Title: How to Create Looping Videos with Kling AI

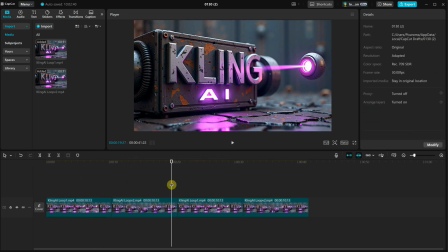8:15 I can combine multiple videos and they're all loopable, so I can insert a variation every now and then to make it more interesting.
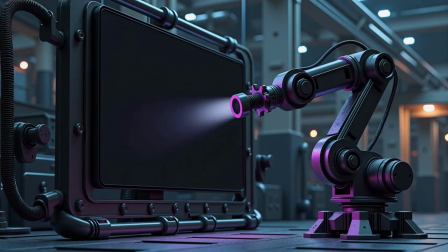8:27 For the last project, I generated a futuristic background image and then used Photoshop to place my logo in perspective on that dark screen.
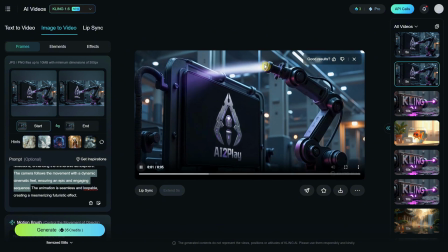8:37 Then in Kling, for the first try, I used a prompt where the camera follows the robotic arm's movement, but I only generated 5 seconds because I ran out of credits.
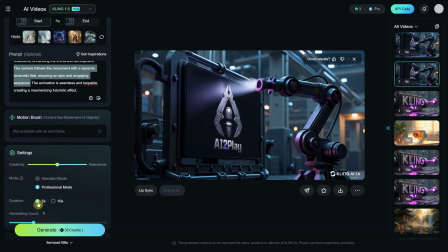8:49 Somehow, it forced the video to move too fast and it went too far for my preference.
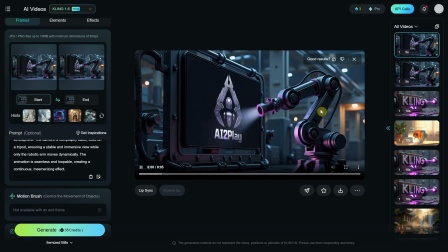8:55 For the second try, I used a static camera so only the arm moves.
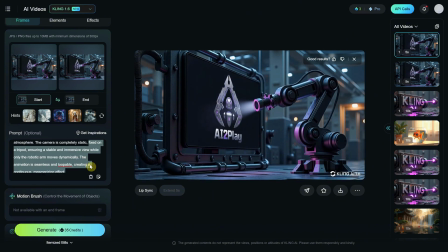9:00 This should loop better and look nicer, but it still had some errors when the arm went too far.
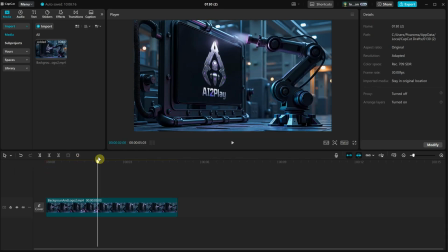9:06 Then in CapCut, I decided I liked the second part of the video where it moves from up to down. So I used this icon to delete the left part of the video. There's also an icon to remove the right part. Now, it only moves a small portion.
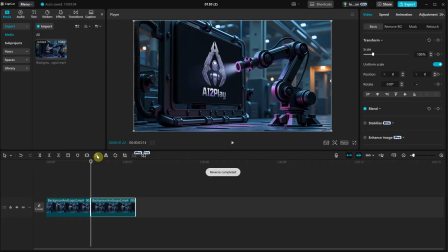9:21 I can duplicate that part and reverse the video so I can create a loopable animation using only that portion.
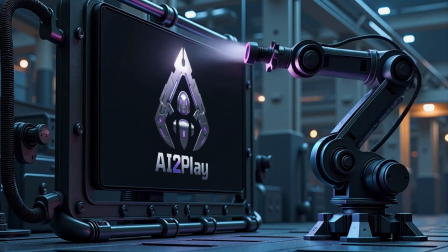9:30 That's all for today. If you found something useful, don't forget to like and leave a comment to help this channel grow.
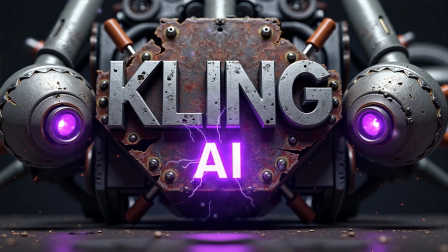9:37 Thank you for watching. See you on Discord.